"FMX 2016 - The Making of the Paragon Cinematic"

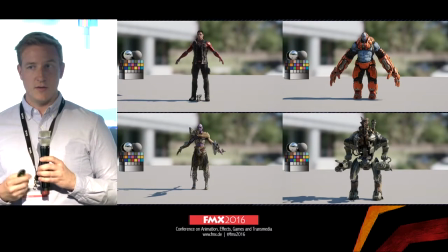20:03 So this is an example of a subset of the characters that are in the trailer and an even smaller subset of the characters that are in the game,
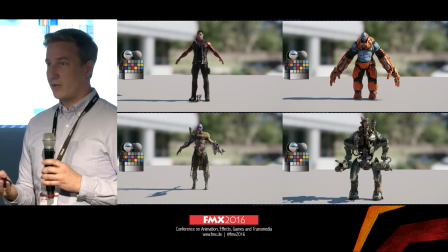20:10 lit in that image-based lighting environment set again in the Epic Courtyard.
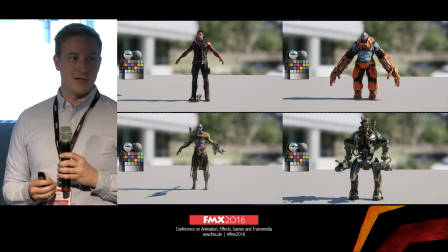20:14 So if you ever wanted to go to North Carolina, here's a little taste of what that looks like.
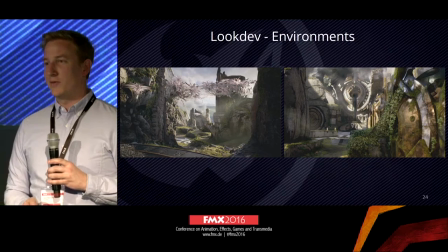20:20 It's sunny there sometimes. These are two examples of the environments rendered or the environments from the Paragon trailer.
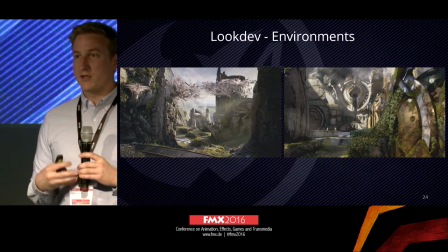20:27 So again, we have a combination of organic detail that was generally started as scan data combined with high poly model data.
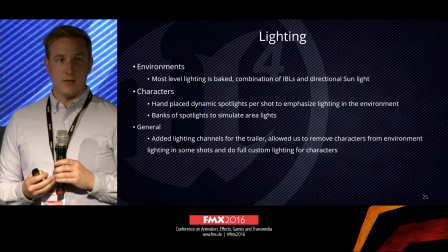20:38 For the lighting, we had a couple of challenges. One, we had a pretty big environment that actually started with,
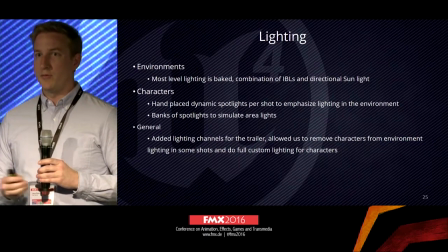20:45 where we had baked global illumination and direct lighting from the playable level to start with. But then we also had characters and specific shots that had very specifically chosen camera angles and motion that was really meant to highlight certain aspects of the game or the gameplay or the action.
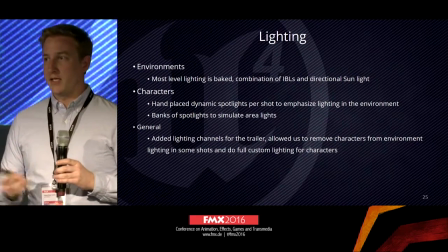21:05 So we would go through and starting with that base level lighting, then layer on additional lighting to emphasize the elements that were important to the shot.
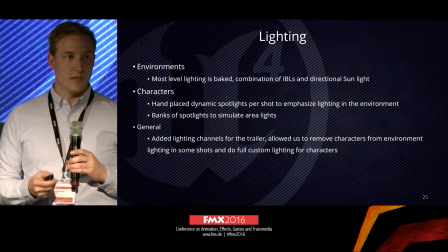21:14 One of the things that was great that was added right around the time of the trailer was light channels, or for a more general usage, light linking.
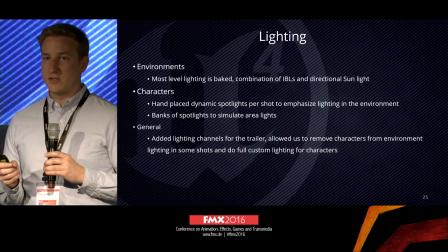21:22 So we could actually place lights and attach those and have those drive only the lighting on the character or only the lighting on the environment to emphasize certain elements or certain pieces of the shot.
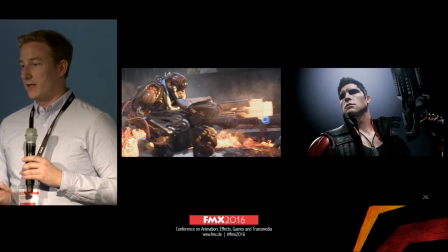21:34 In the case of these two images, we have on the left a character who is in the middle of explosions.
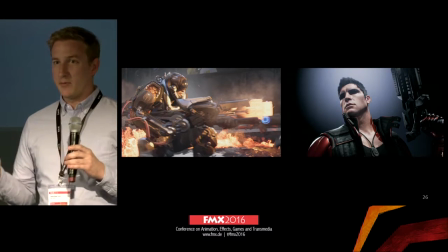21:39 It's just a general melee, and so we want to make sure that we had lighting coming from all directions, reflecting the explosions and other elements. In the case of the image on the right, we were really there to focus purely on the character's heroism and his strength, and so the lighting was chosen to emphasize that.
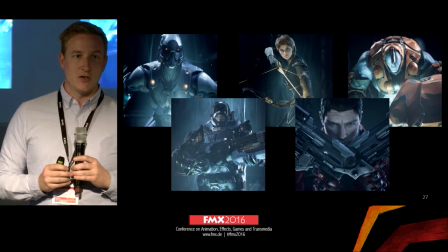21:56 In these sort of intro shots for the characters, our goal there is to make them look as sort of amazing as possible,
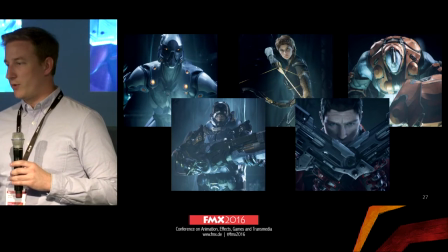22:03 to either show off their strength with the guy on the right, their beauty with the girl, and perhaps the guy in the front, depending on how you go,
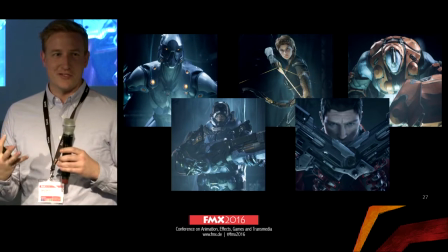22:13 and sort of their general stature with the two guys on the left.
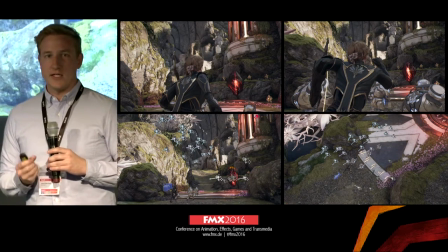22:18 One of the techniques that we used in almost all the shots was actually going for a more sort of visual effects or movie-style lighting,
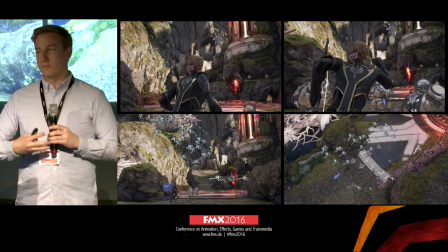22:26 in that we were trying to emulate, or at least attempting to emulate, area lights.
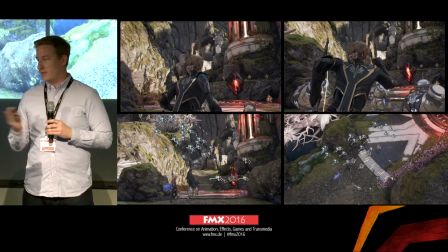22:31 So we would place banks of lights around the characters. In this example, we have two stills from one shot on the left,
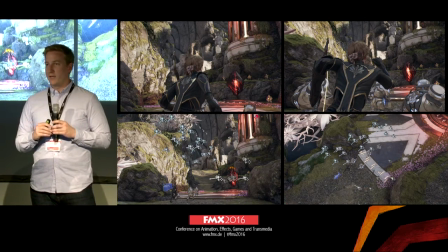22:38 as well as sort of pulled-out camera views of that same shot on the bottom left and right.
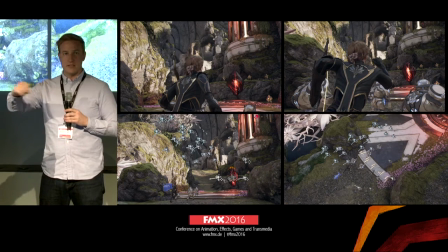22:45 So you can see that we have rows of lights sort of going down the path that the character is running.
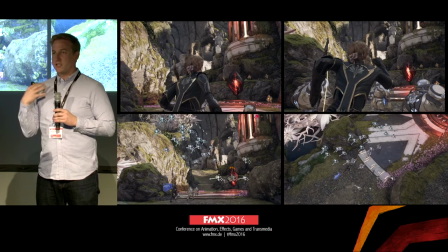22:50 That allowed us to get a sort of nice soft sky lighting on the character,
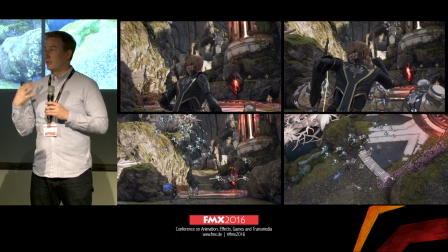22:54 as well as to emphasize her silhouette so that she would really pop out against the background of the shot.
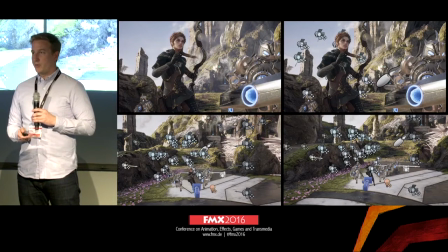23:01 Same thing is true for the next frame. You can see in the top left is the frame from the shot.
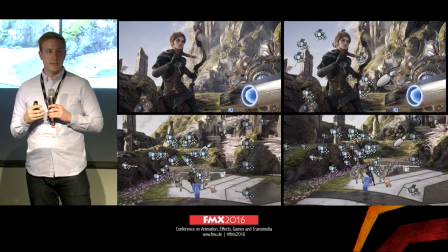23:06 On the right and bottom left and right are pulled out views where you can see the lights that were actually used to light the shot.
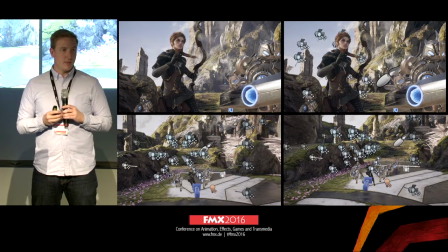23:14 One of the great things about doing this trailer and doing it in engine is that, as Kim mentioned earlier, every change we made to those lights we could see instantaneously. So crafting the lighting, crafting the look of the shot really was a very interactive experience, which is often not the case for offline rendering.
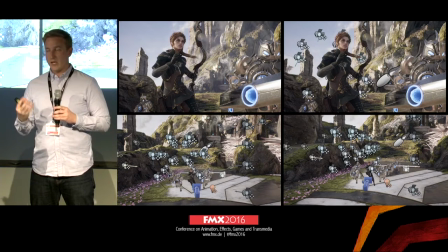23:31 So that was a nice switch for someone with a background in a more traditional rendering experience.
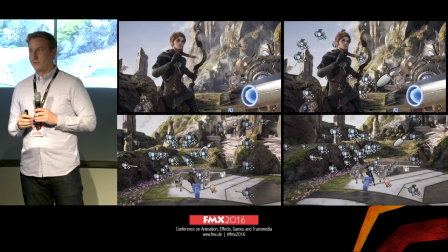23:39 So just a little touch on what we did on the lighting, look dev, and shading side.
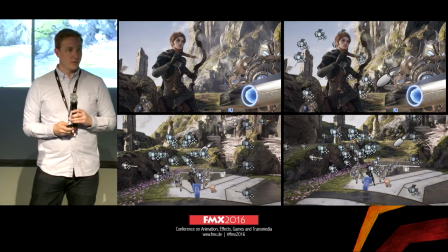23:44 Let me bring up Michael Gay, and he can tell you a little bit more about Sequencer.
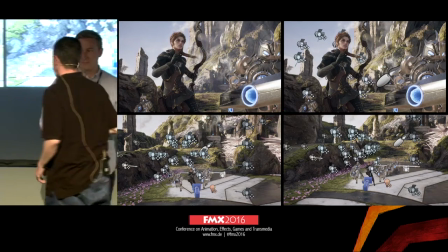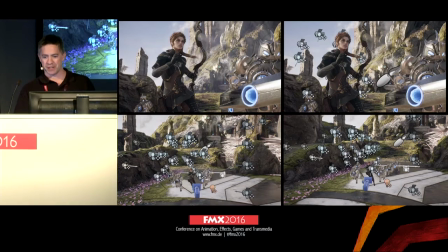23:56 Thanks, HP. Just going to bring up the engine here, and I'm going to give you a little taste of Sequencer.
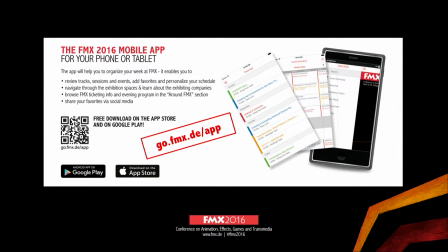24:03 And as as we've discussed, we used a trailer to kind of drive the development, to fast-track the development of